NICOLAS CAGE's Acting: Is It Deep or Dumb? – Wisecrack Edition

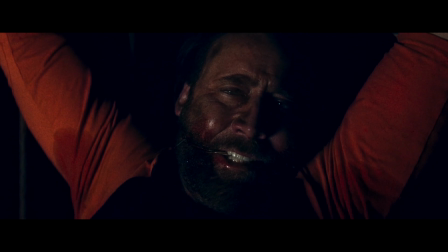496s Johnny has his bride!
Over 30 years later in Mandy,
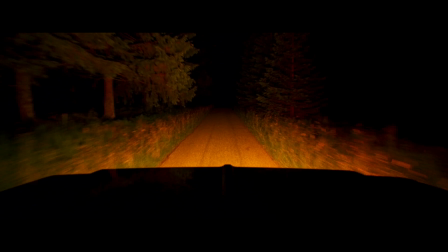500s
Cage gives an unrestrained heavy metal performance only appropriate for an LSD-fueled film featuring a sword boner.
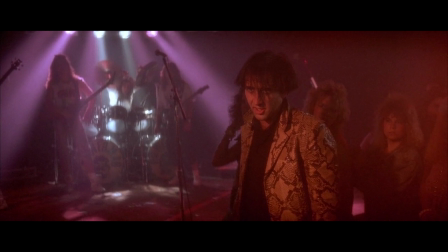507s
Similarly, in the dream world of David Lynch's Wild at Heart, Cage's outrageous, brain-bashing, Elvis-crooning sailor feels right at home.
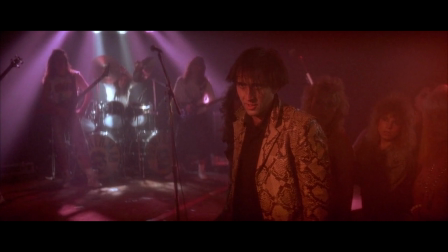515s This is a snakeskin jacket, and for me it's a symbol of my individuality and my belief in personal freedom.
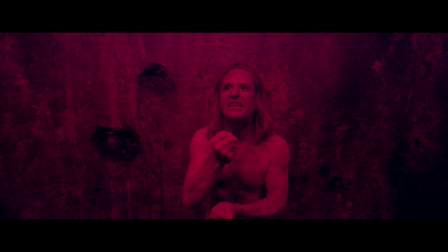524s
Cage's dialed-up style can work, provided the filmmaker and the other actors are in on it.
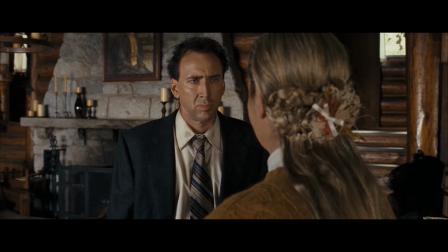529s
Cage's outrageous antics lead many a critic to deem him out of control or over the top.
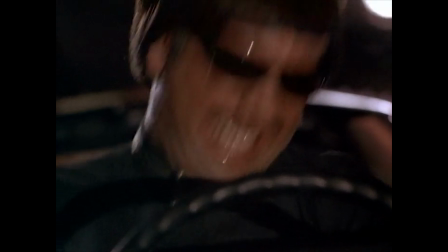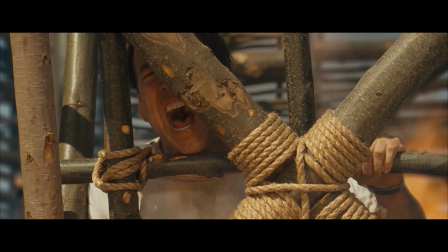But understanding how he approaches his craft kinda changes everything.
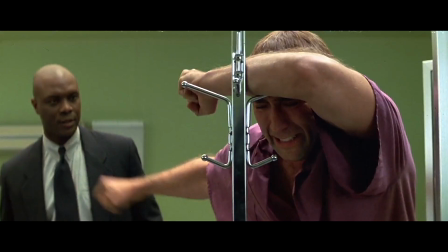554s
Cage is incredibly thoughtful and incredibly well-versed in the craft of acting.
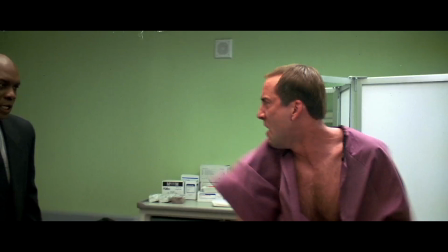558s
Some of his most famously ridiculous moments are planned out, move by move by move.
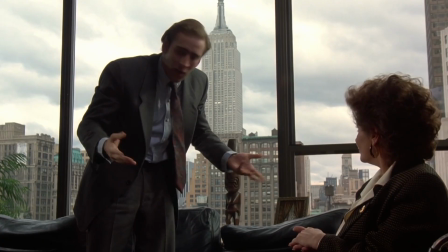564s F*** you! F*** you! F*** you! John! F*** you!
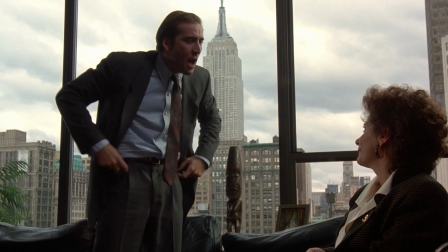569s
Take the famous alphabet recitation, of which Cage says every one of those moves,
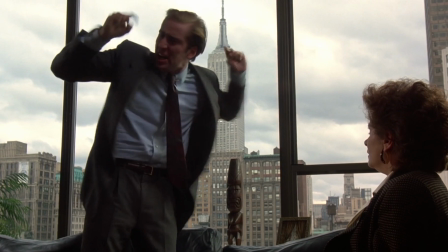574s
each hand clap, hip thrust, pout, and holler was carefully thought and planned out.
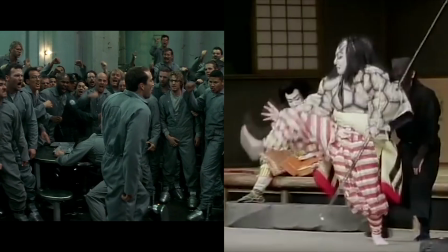579s
At other times, Cage takes inspiration from kabuki,
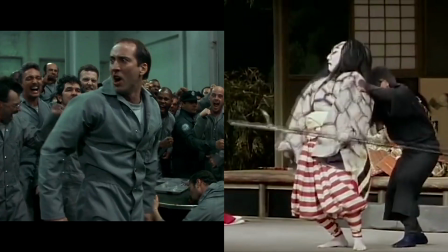583s
a Japanese avant-garde performance art that combines acting, dancing, and singing with extreme stylization.
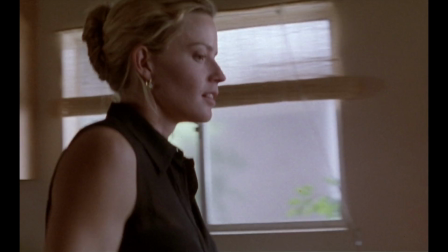589s
That's probably where Cage's tendency to ad-lib made-up lyrics comes from, best seen in this drunken interlude in Leaving Las Vegas.
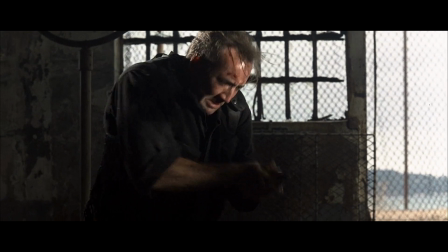595s Like the cling-clang king of the rim-ram-room.
Gibb argues that what Cage calls his Western kabuki style and its appreciation for the
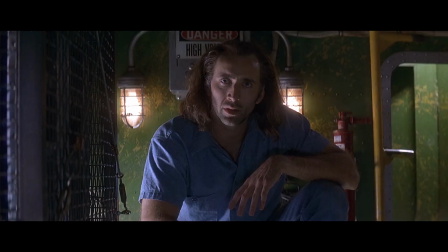604s
hyper-performative is the reason he tends to adopt a different voice for every character he plays.
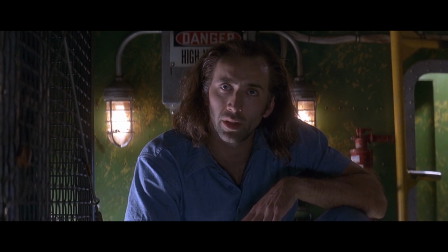608s I said, put the bunny back in the box.
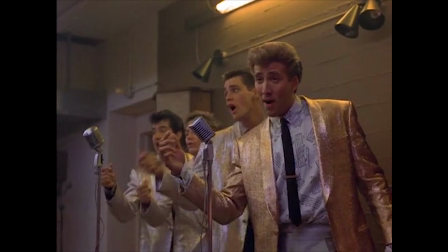613s
For his own part, Cage says his vocal experimentation has been an attempt to use his voice in an almost heavy metal or operatic or baroque way.
Have you ever been dragged to the sidewalk and beat until you pissed blood?
Indeed, it doesn't get more heavy metal than his screaming scenes in Mandy.
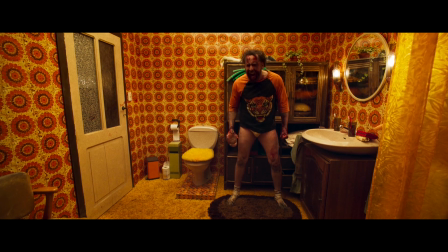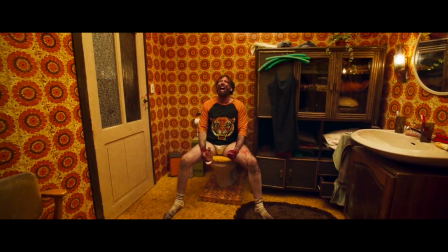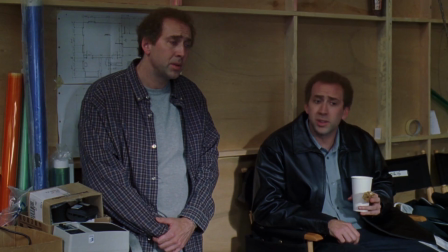643s
Cage's insane attention to the details of body movements is the reason his characters and adaptation feel so persuasively different.
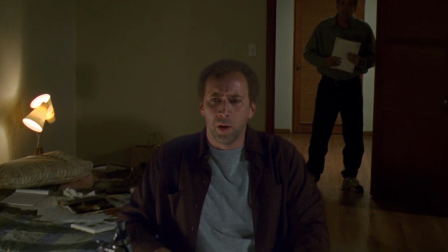651s
Cage plays twin brothers, who represent the two sides of screenwriter Charlie Kaufman's personality.
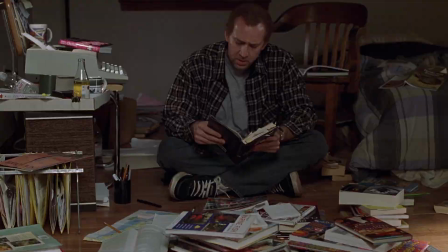656s
Charlie is a neurotic, chronic overthinker obsessed with making genuine art, while Donald is the charismatic Hollywood sellout.
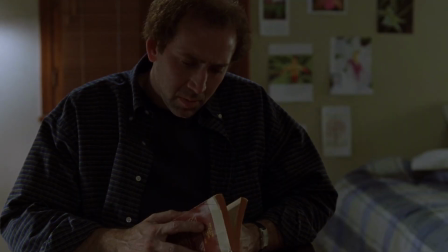663s
Fittingly, they move like two entirely different people, an affect Cage says he created by adjusting his spine.
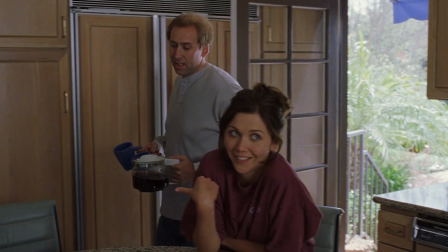670s
For Charlie's rigid and controlled movements, Cage hunched over and tensed up, while he straightened his back and loosened up to portray the more go-with-the-flow Donald.
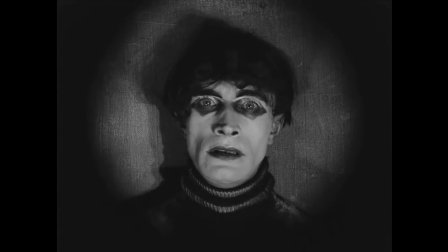678s
At other points, Cage draws inspiration from German Expressionism, commonly viewed as the first real film movement,
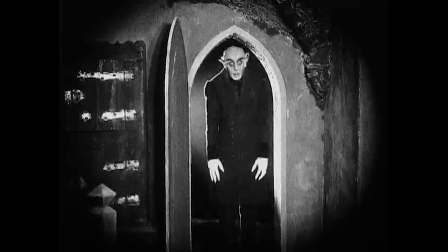685s
which explored the horrors of post-World War I life in Germany through highly emotional, subjective storytelling.
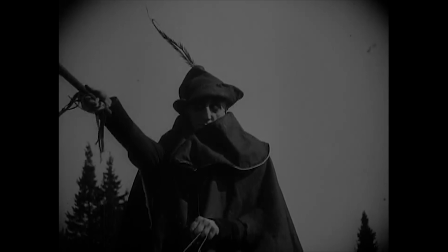691s
Dreamlike horror films defined the genre, depicting nightmarish worlds filled with twisted, terrifying villains.
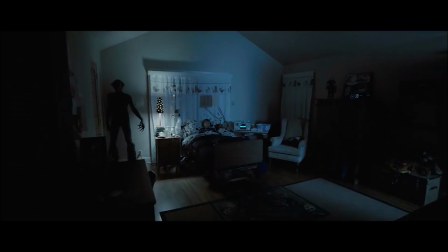697s
These films left a lasting impact on the film world, influencing genres like film noir, horror, and even graphic novels like Sin City.
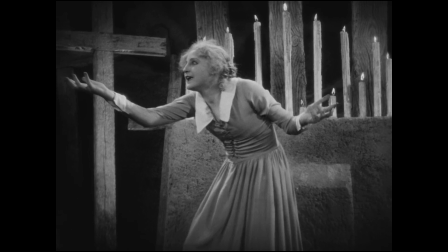705s
Nic Cage isn't one to miss out on the fun. In interviews, he's described watching classic German expressionist films like Nosferatu and Metropolis as a kid,
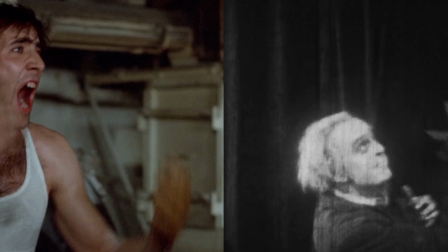714s
and described the way certain distinct hand motions, like this famous gesture in Moonstruck,
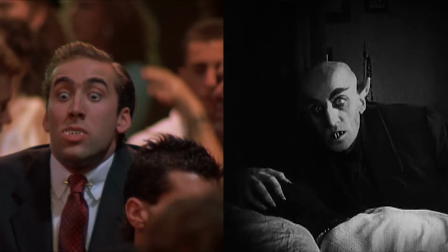719s
were inspired by those films. At other times, he's modeled the character's physical attributes off characters from German expressionist films.
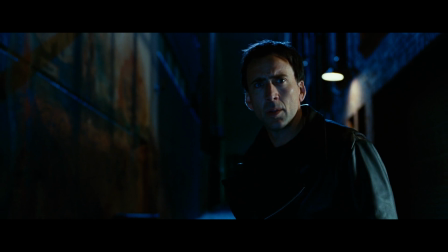726s
Other times, he'll take things to a more mystical level. Take his role as Johnny Blaze in Ghost Rider, a performance that was widely panned. Gibb describes how Cage adopted what he calls Novu shamanism, in which he integrated Afro-Caribbean techniques and sewed thousand-year-old Egyptian artifacts into his clothing.